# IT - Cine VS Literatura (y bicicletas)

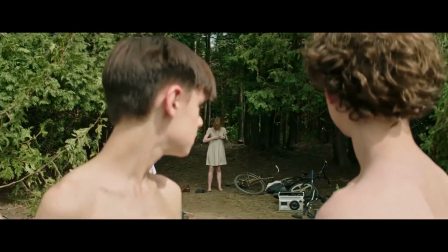Y bajo esta lógica, It de 2017 sí la considero una buena adaptación, por varios factores,
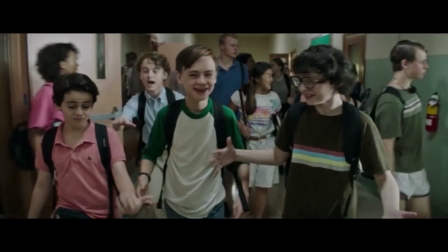como hacer que cada uno de sus personajes se sienta auténtico,
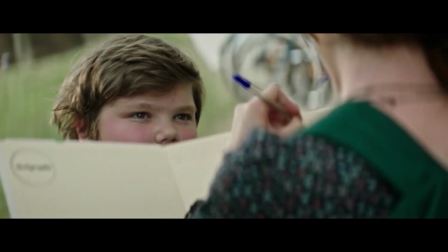pero manteniendo su principal característica literaria, o lograr convertir a Derry en un personaje más,
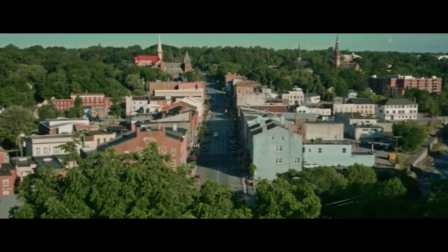como lo es en la novela.
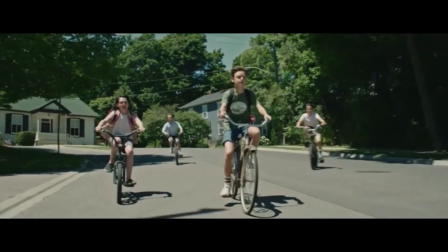Esto lo logran mostrando en reiteradas ocasiones ciertas locaciones, haciendo sentir al pueblo un lugar vivo.
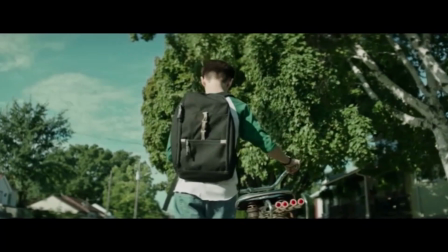Pero en lo que quiero explayarme hoy es en las bicicletas, en especial Silver, la de Bill.
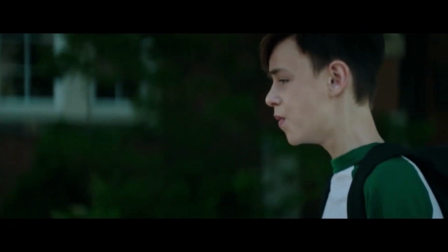En la novela se describe que Bill tiene una cierta conexión con Silver.
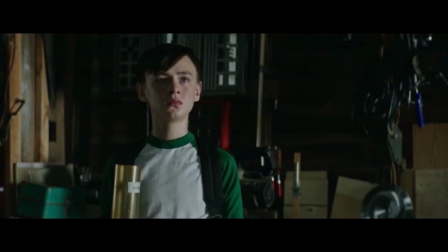Después de la muerte de George, su familia se ve fragmentada, destruida, y sus padres dejan de prestarle atención.
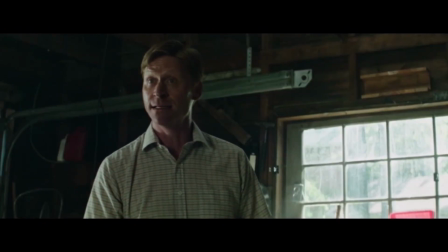Y en ese momento Silver se transforma en un símbolo y en una especie de pilar que mantiene viva su infancia.
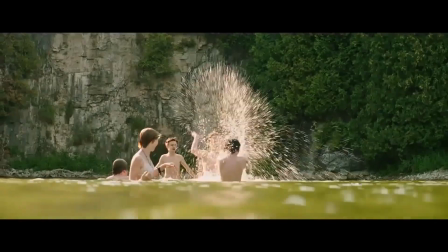El principal mensaje de la novela es vencer tus miedos y creer en ti mismo.
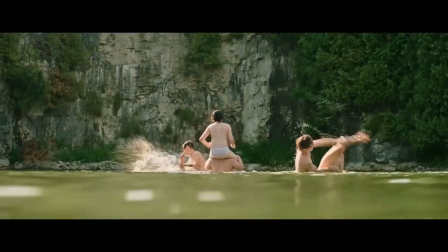Sí, súper cliché, pero está bien contado. Y la bicicleta es uno de los símbolos más grandes de confianza.
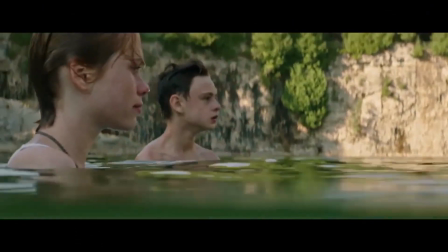Sobre ella, Billy se sentía imparable. Incluso tenía un grito que no aparece en la película, pero sí en la miniserie.
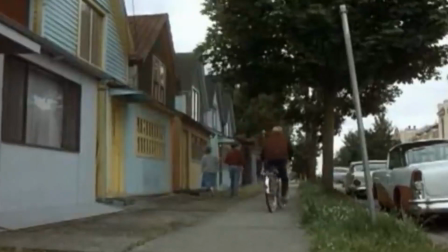¡Ayo, Silver! ¡Arre!
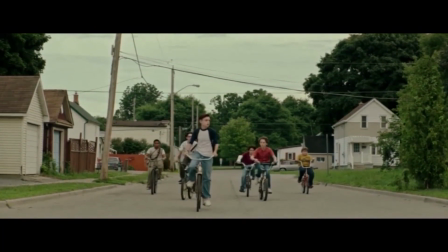Esta relación no es muy explotada en la cinta, pero sí está presente el simbolismo.
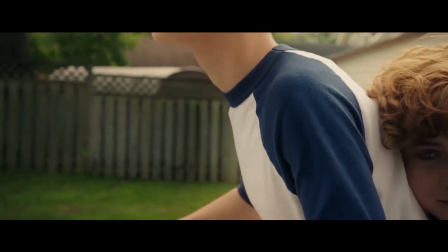Veamos esta escena.
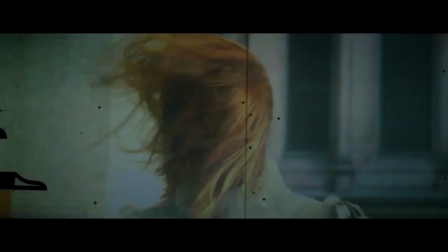Los perdedores se reúnen a ver un PowerPoint de Derry, cuando de pronto tienen su primer encuentro todos juntos con Pennywise.
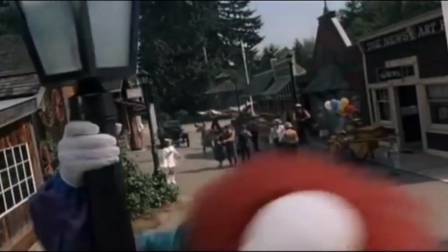Cabe recalcar que esta escena es una especie de modernización de lo que ocurre en la novela, donde los niños se reúnen a ver un álbum de fotos.
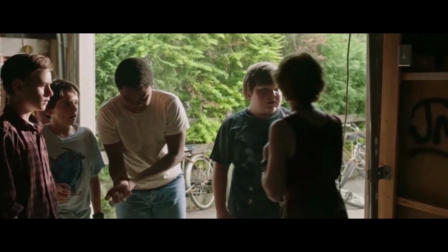Anyway, los pendejos se recagan de miedo por lo que acaban de vivir.
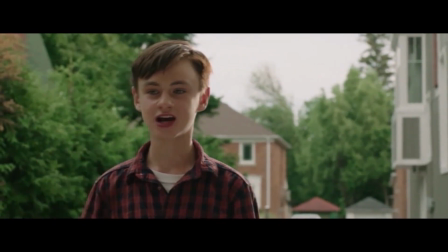Y entonces Bill manda a sus amigos a la chucha y se va solo a enfrentarse al payaso.
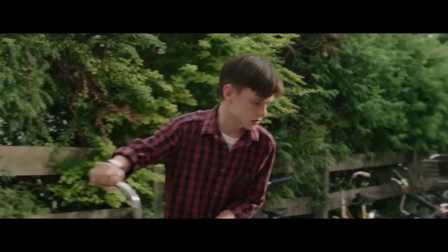Y el director nos muestra este plano.
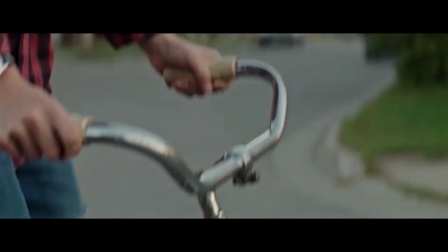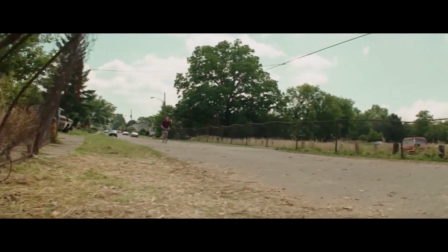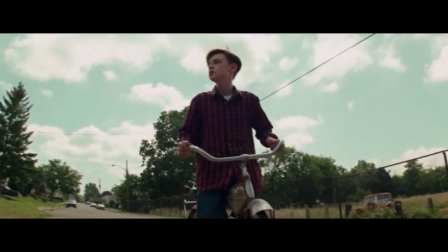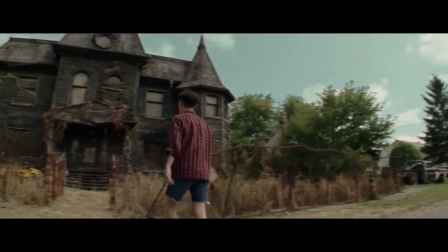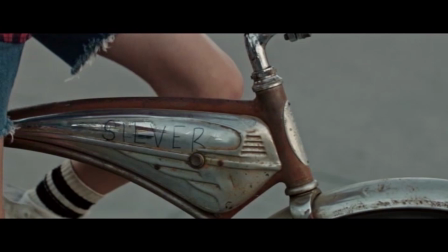El plano comienza con un detalle de Silver, haciendo énfasis en su nombre, y sigue con un tilt up hasta la cara decidida de Bill,
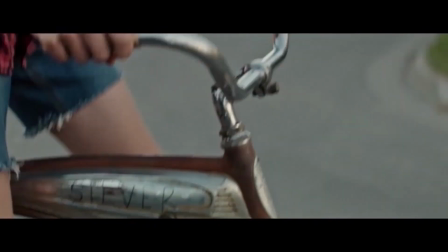acompañada de una música relativamente heroica.
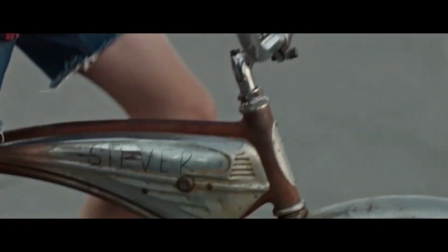El movimiento de cámara, de abajo hacia arriba, nos indica cómo debemos ver al personaje en este momento,
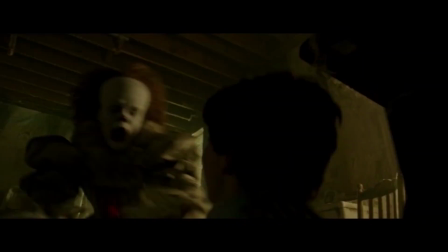como lo valiente que es. Lástima que en esa ocasión no logran vencer a eso.
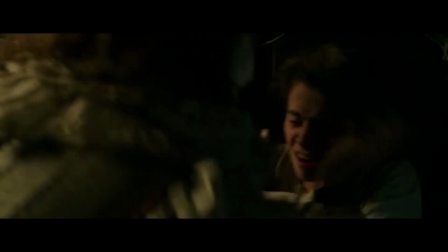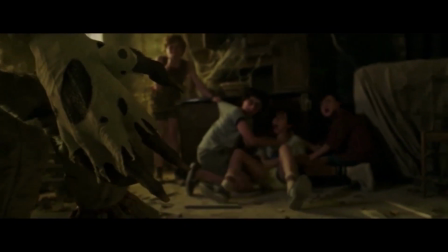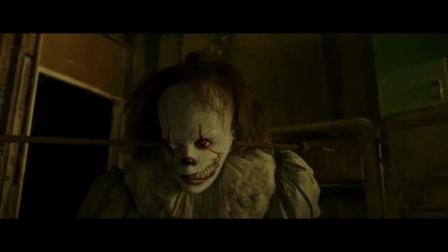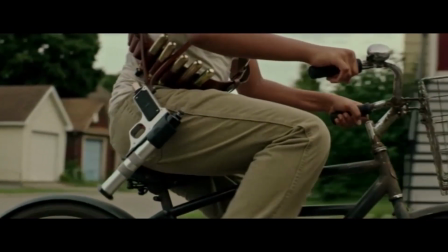Pero bueno, cuando sí lo vencen, también llegan en bicicleta y ya volver a darle relevancia sería redundante. Y eso es a lo que yo llamo la forma correcta de adaptar. Toma los conceptos y las palabras utilizadas en las novelas y la plasma en un solo plano.
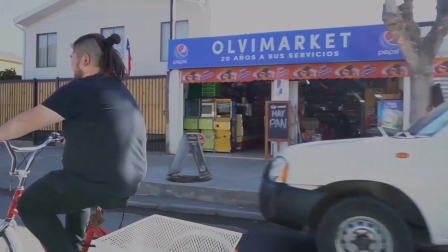Hace casi un año me compré esta bici de tres ruedas que sirve para suplir mi falta de equilibrio.
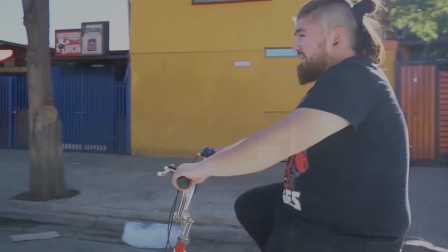En ella sí puedo andar y me ha ayudado un poco a superar mi miedo.
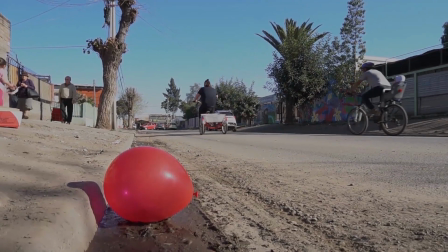Andando en la trici logro comprender ese sentimiento que invadía a Billy en la novela.
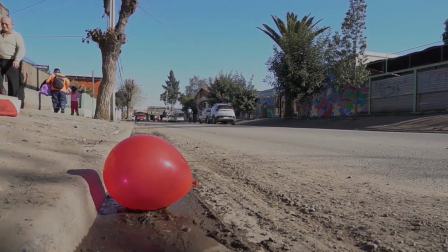Bicycle, bicycle, bicycle. I want to ride my-